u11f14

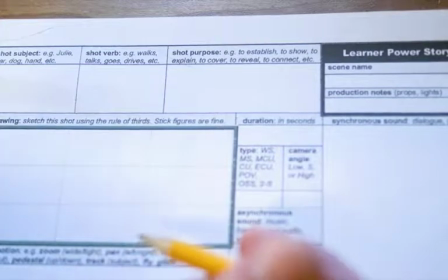(0:00)
So let's talk about the practicality of storyboarding a little bit.
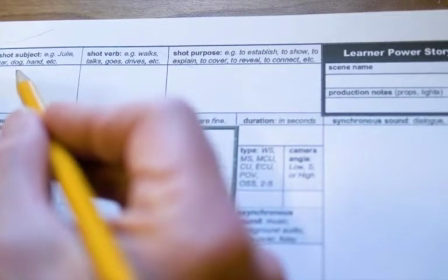(0:03)
This storyboard right here is where your sketch goes. Now, the way I've organized the storyboard is all shots have a subject.
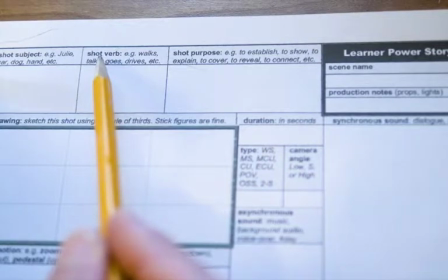(0:09)
That subject does something. In other words, they have a verb and they have a reason for existing.
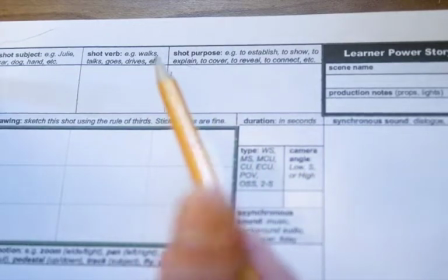(0:14)
There's a purpose to that shot. Just like in language arts class, your sentences have a subject and a verb.
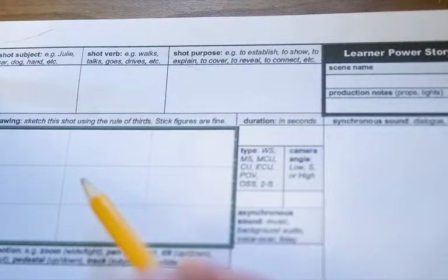(0:19)
In shot production, which is telling a story through moving pictures and sounds,
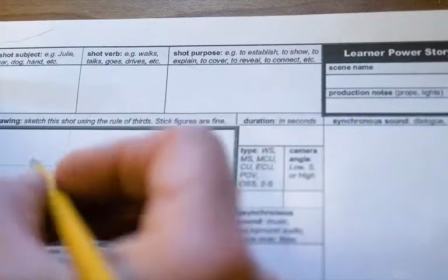(0:24)
we're going to do the same kind of a thing. So maybe Julie is looking out a window, and so we see Julie's face,
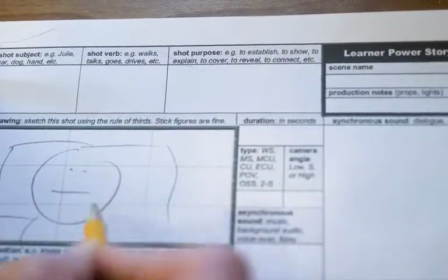(0:30)
and she's looking sad. We're looking through the window, we're outside looking in, and so we see the bars in the window looking through as she sees her face.
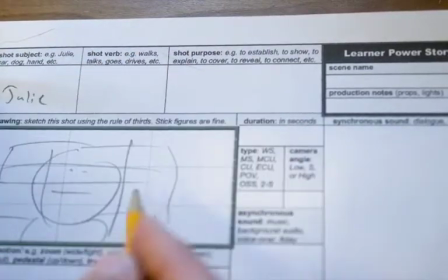(0:38)
And so obviously Julie is the subject of that shot right there. The verb is looks out window.
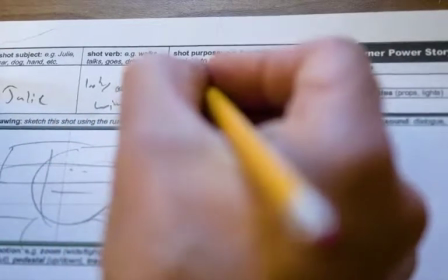(0:47)
Pardon my terrible handwriting there. And the reason for this shot to exist is she looks sad.
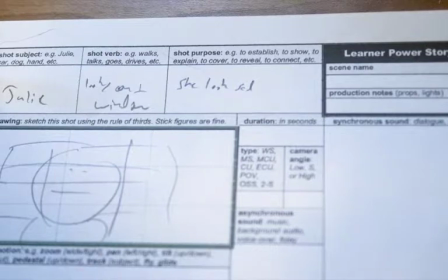(0:55)
If your shot doesn't have a reason for existing, then it should not be in your movie. Every shot has to have a purpose, just like every sentence in a book should have a purpose.
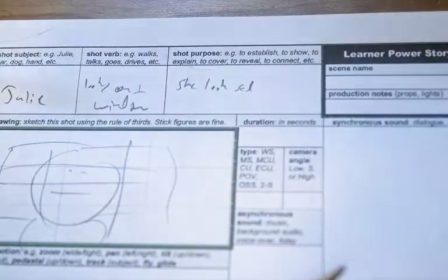(1:02)
So let's look at some other ones.
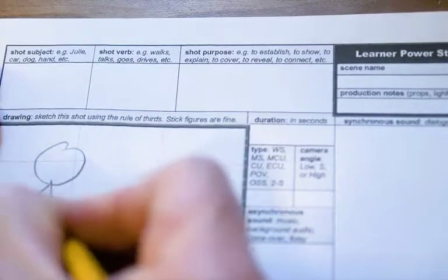(1:05)
Maybe you've got an officer with her hands on her hips to show that she's in charge and in control.
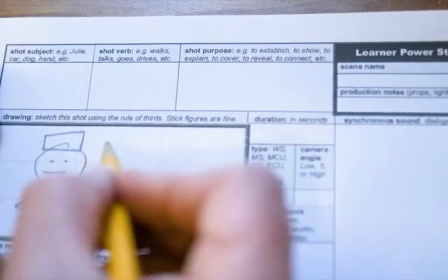(1:13)
She's got a hat. That's how I know she's a police officer. And the subject of that shot is the officer.
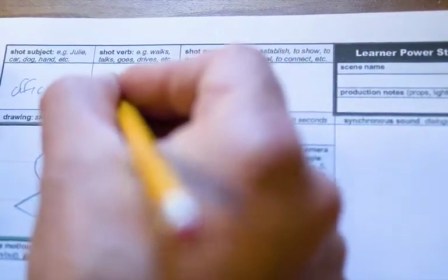(1:19)
And the verb is looks in charge.
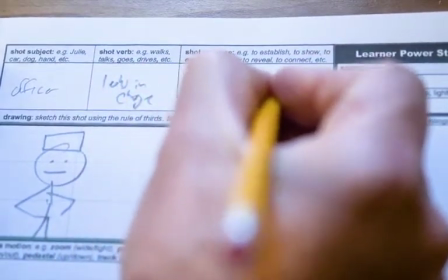(1:25)
And the purpose is to show that officer is in charge.
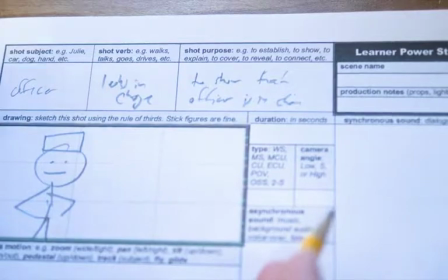(1:34)
I'm deliberately writing badly because I don't want to waste your time.
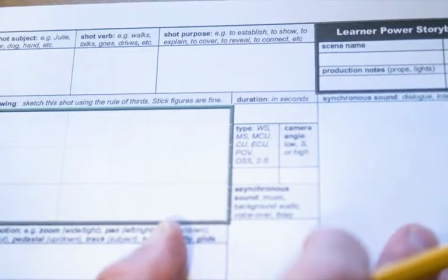(1:37)
Normally I'd spend a little bit more time getting these written in a way that we'll be able to understand them later when we're looking at them.
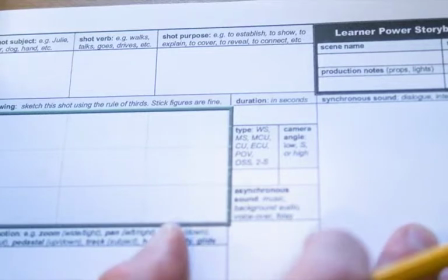(1:45)
So maybe you got a close-up.
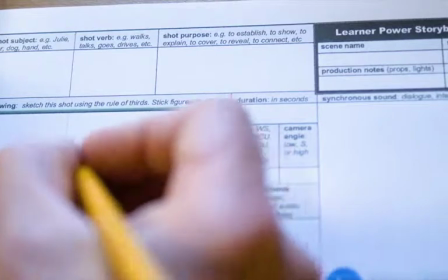(1:48)
I hadn't been writing the shots yet, but maybe this one's a close-up, and we see words scrolling across the screen.
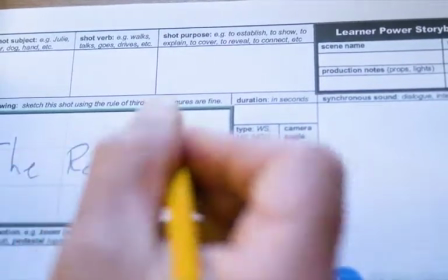(1:58)
And there's a cursor that's blinking, and we're seeing text as someone writes. And the subject of that shot is the text on the screen,
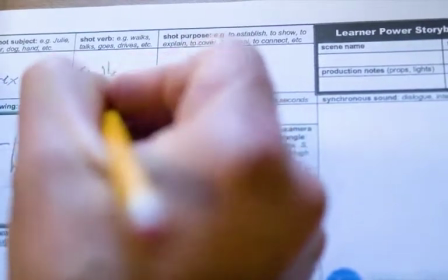(2:06)
and the verb is it scrolls or types, because this is supposed to be a close-up of a screen, like let's say a phone.
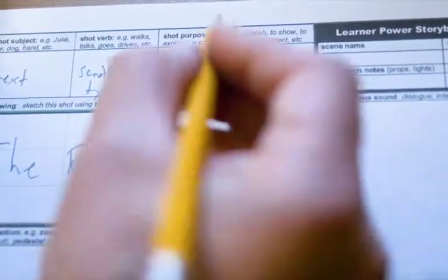(2:14)
We see a person typing and we see the dots, dots, dots, and the purpose of the shot is to show
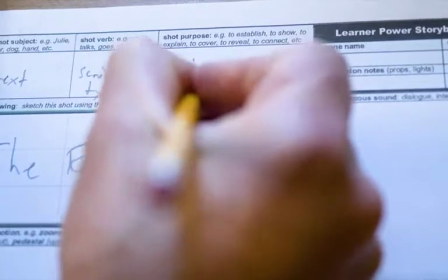(2:22)
what the person typing is thinking.
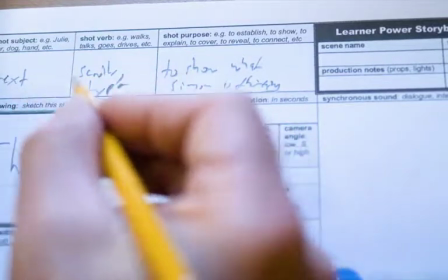(2:27)
So if Simon is typing this and the text is actually the subject of the shot and we see it scrolling by,
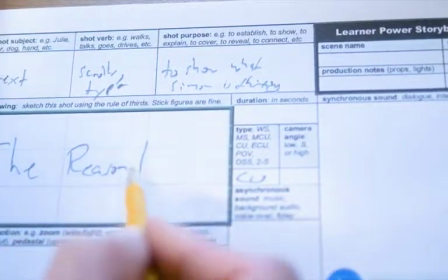(2:35)
and when it shows, it gives the audience an understanding of what's going on in Simon's head,
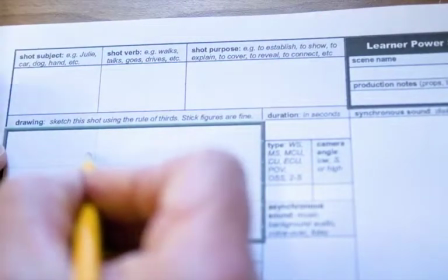(2:40)
why he's typing that stuff. In the last example, we are interviewing someone. So that's going to be a medium close-up,
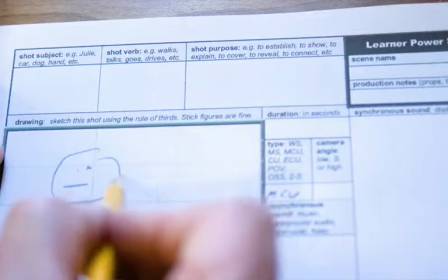(2:47)
and our subject is at this point in the roll of thirds, and they're in their room, and we see a little bit of the
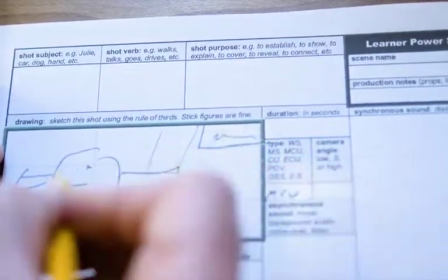(2:56)
couch behind them, and there's a little bit of a picture right there framed, and we see a little bit of something over there, and the interviewee,
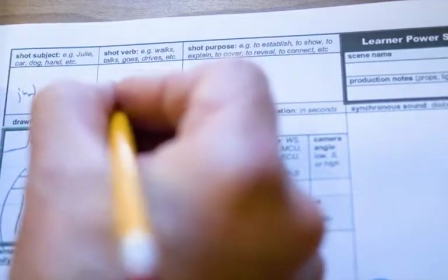(3:07)
maybe we don't even know who we're going to be talking to, is answering questions to answer the questions is the purpose of that shot.